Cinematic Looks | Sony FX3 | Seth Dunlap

In this video, I want to discuss my favorite Sony FX3 camera settings to best suit your next video production. Stick around to the end for a little baby gift and subscribe so you guys can see whenever I release new videos.
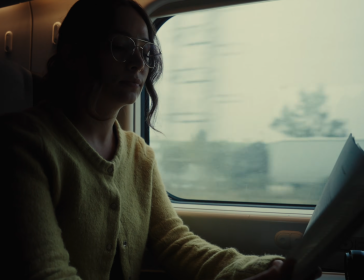[0:11]
What makes a video even look cinematic? A few aspects that help something look cinematic are lighting, lenses,
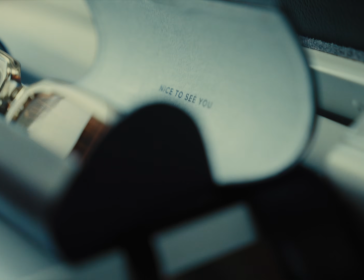[0:20]
camera, shallow depth of field, camera placement, and a few other things that we'll discuss in future videos, but I just want to kind of keep this more camera focused for this one. A technique that I really enjoy doing is something called stacking the frame.
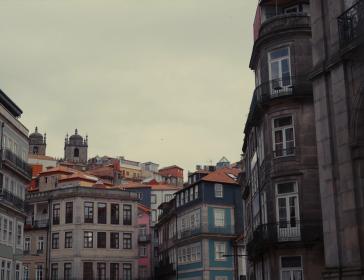[0:34]
Stacking a frame is something I like to do to help the viewer feel like they're getting let into my cinematic eye/world.
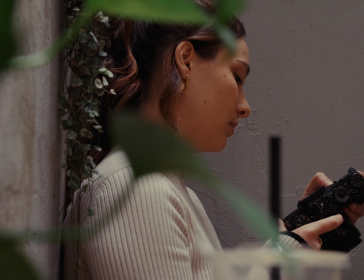[0:41]
I put something in the foreground to give depth and interest. When I'm shooting, I'll find something to put in front of the camera and I work off that to build my shot. It also helps whenever I'm trying to shoot B-roll. It just, it gives more interest to your frame. Choosing the right frame rate and shutter speed. Another thing that I really appreciate about Sony cameras is that even though the camera has been out for a few years, they're still sending out updates, which is really great for the consumer. And one of those features that they added with the software update is shutter angle, which in a lot of ways, it eliminates the need to even have to really think about shutter speed in certain situations,
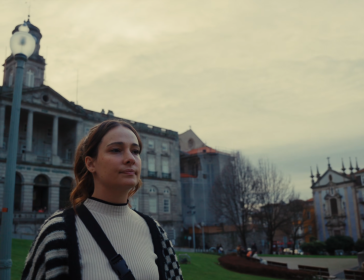[1:19]
I guess. But in short, when shooting a video, you want to double your shutter speed from your frame rate.
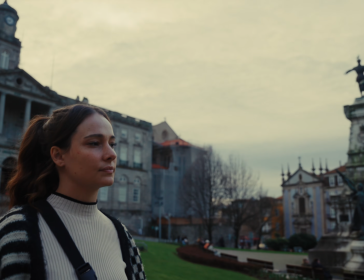[1:24]
So if you're shooting 24 frames a second, you want to at least shoot 50 shutter speed.
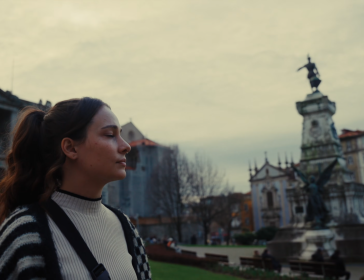[1:29]
60 frames a second, you would double that, so that would be at least 120 shutter speed.
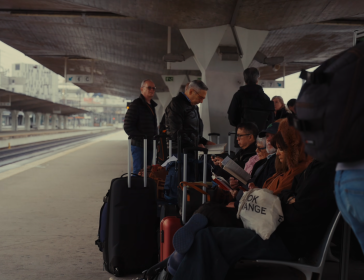[1:33]
The cool thing about shooting shutter angle is that having shutter angle will double your frame rate no matter what frame rate that you're shooting in. So let's say you chose 24 frames a second. If your shutter angle is at 180, it will automatically double that, so you don't even need to adjust your shutter speed.
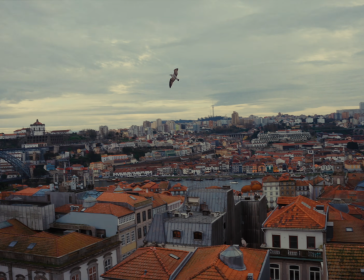[1:49]
And if you're shooting slow motion, it will automatically double it if you're at 180 shutter angle at 60 frames a second.
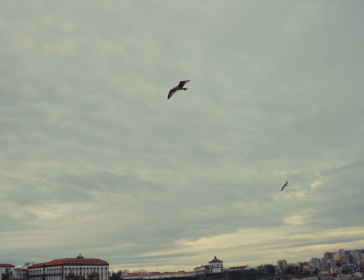[1:56]
So if you're switching really fast between these different frame rates, you don't even have to touch your shutter speed, which is very helpful for running and gunning or being able to change your frame rate at a really fast rate.
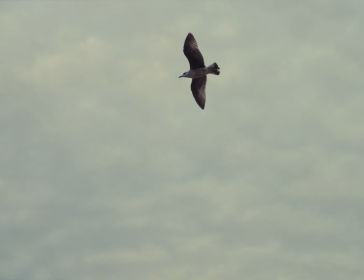[2:08]
That doesn't really make sense. Whatever. There's a few other things that you want to think about whenever you're figuring out your shutter speed.
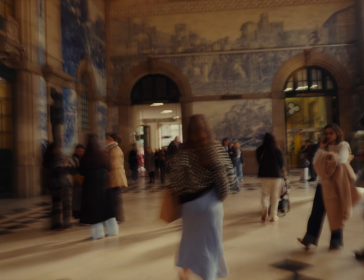[2:14]
Whenever you're slowing your shutter speed down, it's gonna have a drag effect. If you speed it up, it's gonna have a more fast, jagged effect.
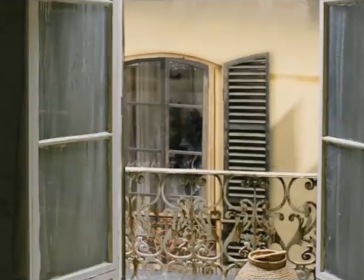[2:22]
So if you look at movies like The Bourne Identity, they crank their shutter speed higher because those fight scenes look more dynamic and cinematic whenever people are fighting and stuff.
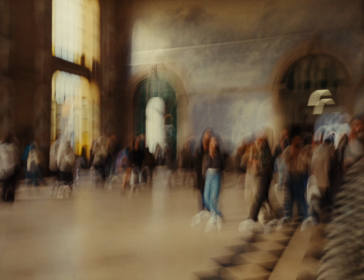[2:31]
But if you wanna have maybe you have somebody at a party and they're drunk, you can slow your shutter speed down and it will have a fun drag effect. So my challenge to you is to just play around with different shutter angles and see
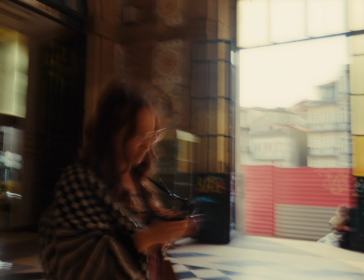[2:44]
what might fit a certain shot that you're getting or a stylistic choice for a video that you're making. I've noticed with cameras that have rolling shutter like the FX3, generally if you're gonna crank your shutter speed to 2000 or 1500, it's gonna look pretty jittery, which I don't super love. So I try to keep my shutter angle at just 180 whenever I'm shooting, unless I'm doing a more stylized slow shutter shot. But yeah, just be careful cranking your shutter speed on these cameras because in certain aspects, it just looks pretty jarring.
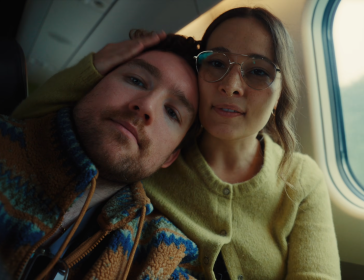[3:19]
Using the right picture profile. For a while, whenever I shot with my Sony a7S II back in the day, whenever I filmed weddings, I would, for the most part, stay away from log profiles because I could not figure out how to color grade it, and you had to expose it in such a certain way for it to feel good at all.
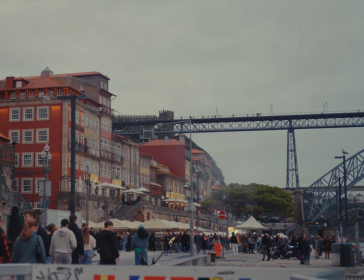[3:38]
But with the Sony FX3, it's become way more easy to judge exposure when shooting with a log color profile.
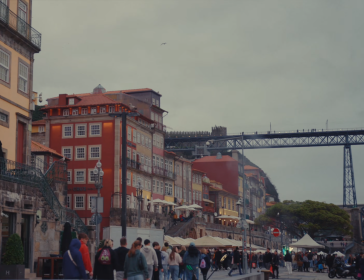[3:44]
I shoot an SLOG 3 Sony EI, and that's the same color pipeline that their Sony Burano shoots in, their Sony Venice 2 shoots in.
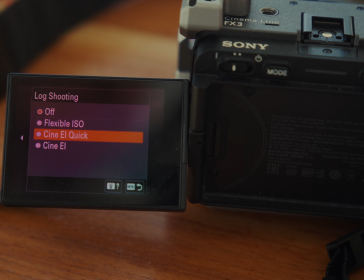[3:55]
So it makes it really easy to shoot between those different cameras and easily match your color grade.